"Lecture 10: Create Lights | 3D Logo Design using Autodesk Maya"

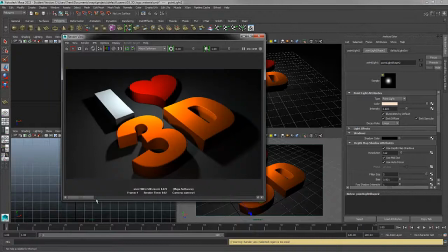[8:12]
And in this case, I'd recommend maybe even toning down that intensity even more so it doesn't fight too much. We want to light up those areas, but we don't want it to overpower the main light that we have. So you can see that's a little bit softer there.
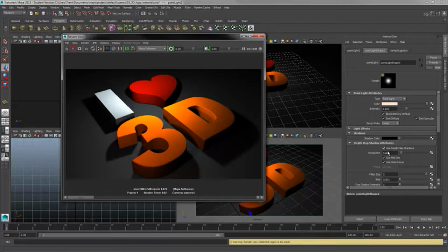[8:26]
I like that. Now, one thing is we start introducing new lights is we can decide some lights we may want shadows, some lights we may want to turn shadows off. So for example, if I keep this image and render again without shadows, let's compare.
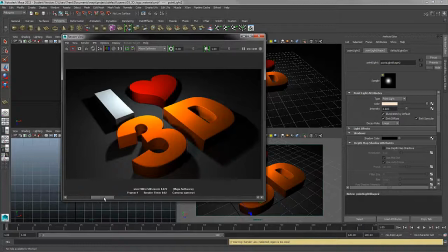[8:40]
So here you You can see that my primary light has shadows in this render, but not my secondary, and in this case, the secondary light also has shadows. So we do want to be careful. We don't want every light to have shadows on, otherwise we'll have shadows everywhere and that may be distracting. So this will be up to your own personal taste. Do some test renders.
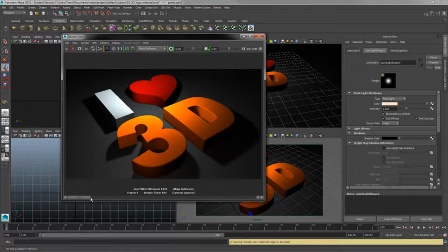[8:58]
In this case, I'd say it would look good to not have shadows on with this secondary light.
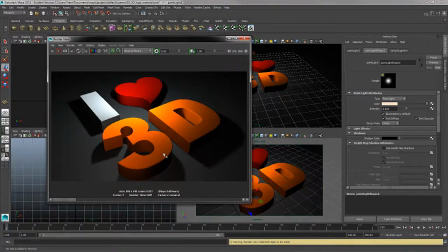[9:04]
So I'm going to keep shadows turned off for my secondary light in the scene. So, now we just need to light up the other dark areas, so if I look around, you can see that this right corner, bottom corner, is pretty dark, so we could try lighting that up as well.
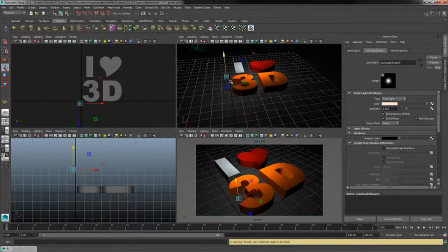[9:18]
So I'm going to minimize my render, select my second point light, and in my top view I could just hit control D. Remember, control D is the hotkey to duplicate a light.
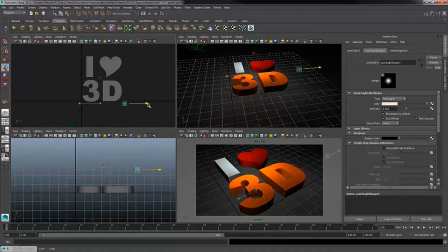[9:29]
And then with my move tool, remember that's the hotkey W, I'll take the move and I'll move my point light, my new point light off to the right hand side. Now it's good just to give some variation so that things don't look too symmetrical.
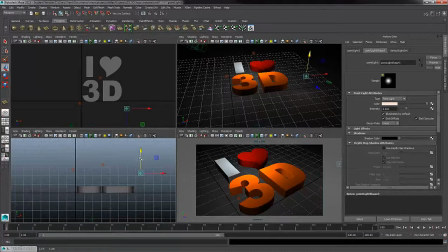[9:44]
So I don't want this to be directly over, so I'm just moving it down a little bit. Maybe I'll move it closer to the logo or closer to the floor.
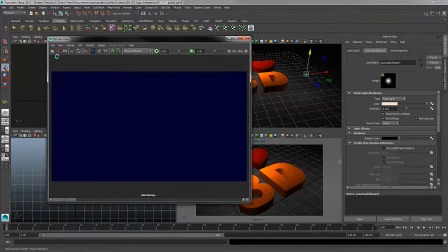[9:51]
Again, just to give some variety. So having some of that spontaneity will really enhance your render.
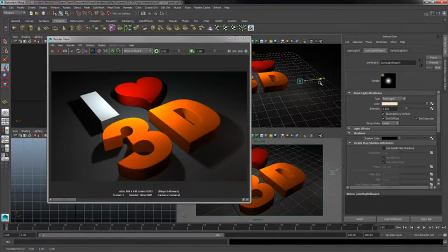[9:58]
So as I render again, you can see a bit of a hot spot here.
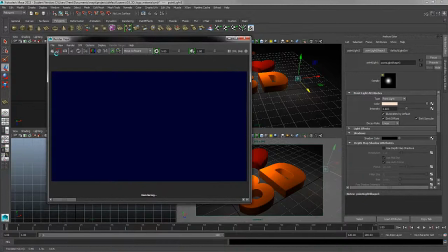[10:01]
I'm going to get this a little closer to the floor because Because I want to, in this case, maybe create a nice hot spot on the floor right there.
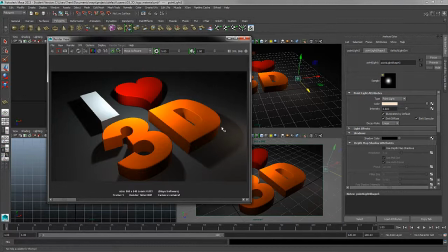[10:08]
So again, this is really up to your artistic design and what you think would look good with this render.
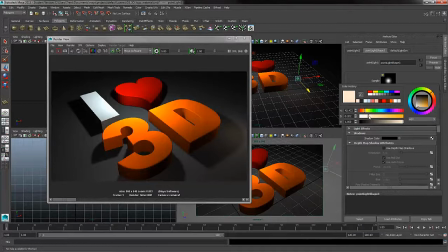[10:15]
I'm going to take this color and again, I'll change the color a little bit. I'll just warm this color up a bit more.
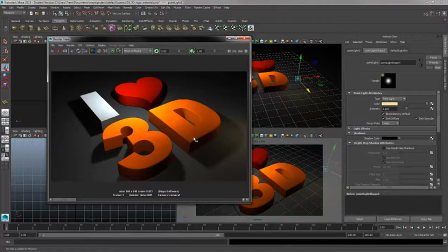[10:23]
All right, so you can see a nice yellow hot spot coming in down here. We have orange, we have kind of a blue.
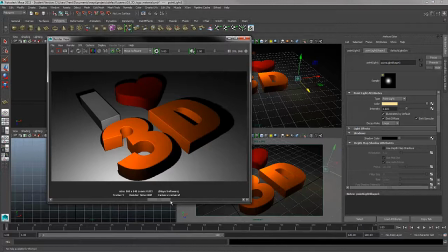[10:28]
Very subtle, but it gives a lot of color variation. Because if we go back, look at what we originally had with just a white light.
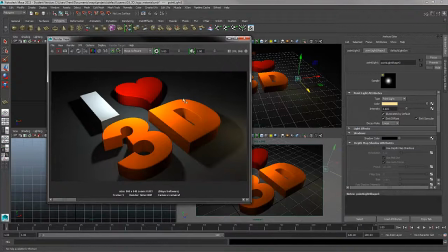[10:35]
So here's what a white light does, and then when we add multiple colors, see how it just gives a nice studio lighting look and feel?
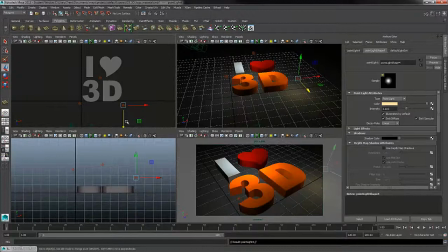[10:44]
All right, I'll keep that image, and just quickly to round off this stage of our project, I'm going to duplicate this light once more, put one in the upper right-hand corner, and this light, I'm going to try and get a nice red color bouncing off the scene or the floor here.
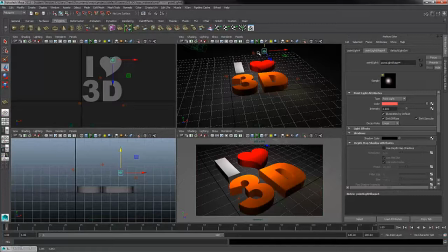[11:00]
So I'm going to give a pretty intense red. And the reason I'm doing that is because I have that heart.
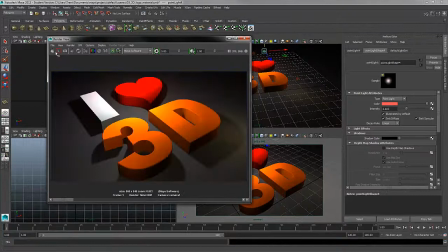[11:05]
So what I'm hoping to do is get a nice red color bleeding on the floor here.
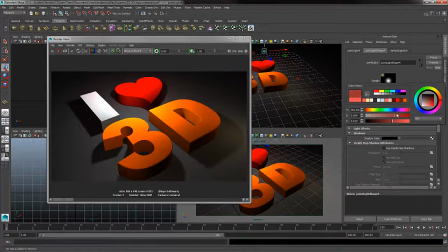[11:10]
And if I take a test render here, it looks like we need maybe a little bit more intensity with that color.
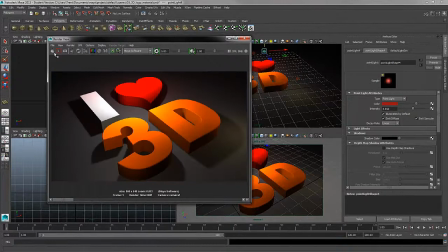[11:16]
So I'll ramp up that color intensity a little bit more. Render once again.
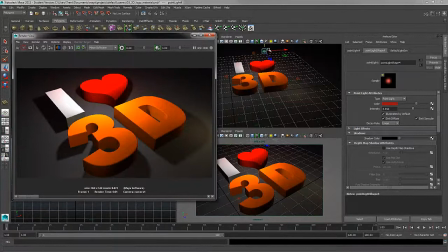[11:23]
All right. So you can see some of those red tinges starting to come in here. I'll move this light down a little closer to the logo. All right, so see those red colors starting to be represented. So just, again, play with this, do some test renders, see how it's looking.
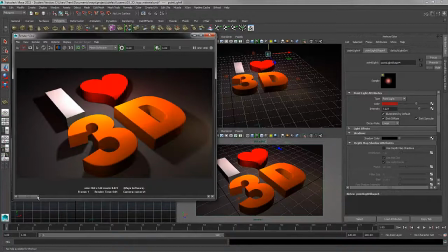[11:42]
And there we go. I'm getting some nice color bleeding. So see that red starting to come present on the floor that we didn't see before? So we're introducing some nice reds to the scene to tie in nicely with that heart. it. So I'll apply that one, and then we'll just create one more cool color up in this corner, and then we'll call this stage good.
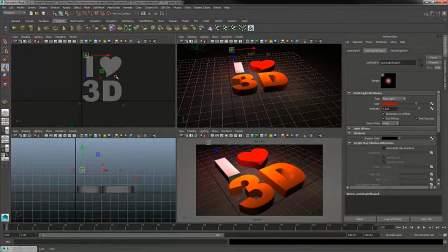[12:01]
So I'll duplicate, I'll move over for the eye, move this up. Let me move this one, this red one over just a bit. And then for this last cool color, I'll introduce a cooler color once more, a bit of a blue.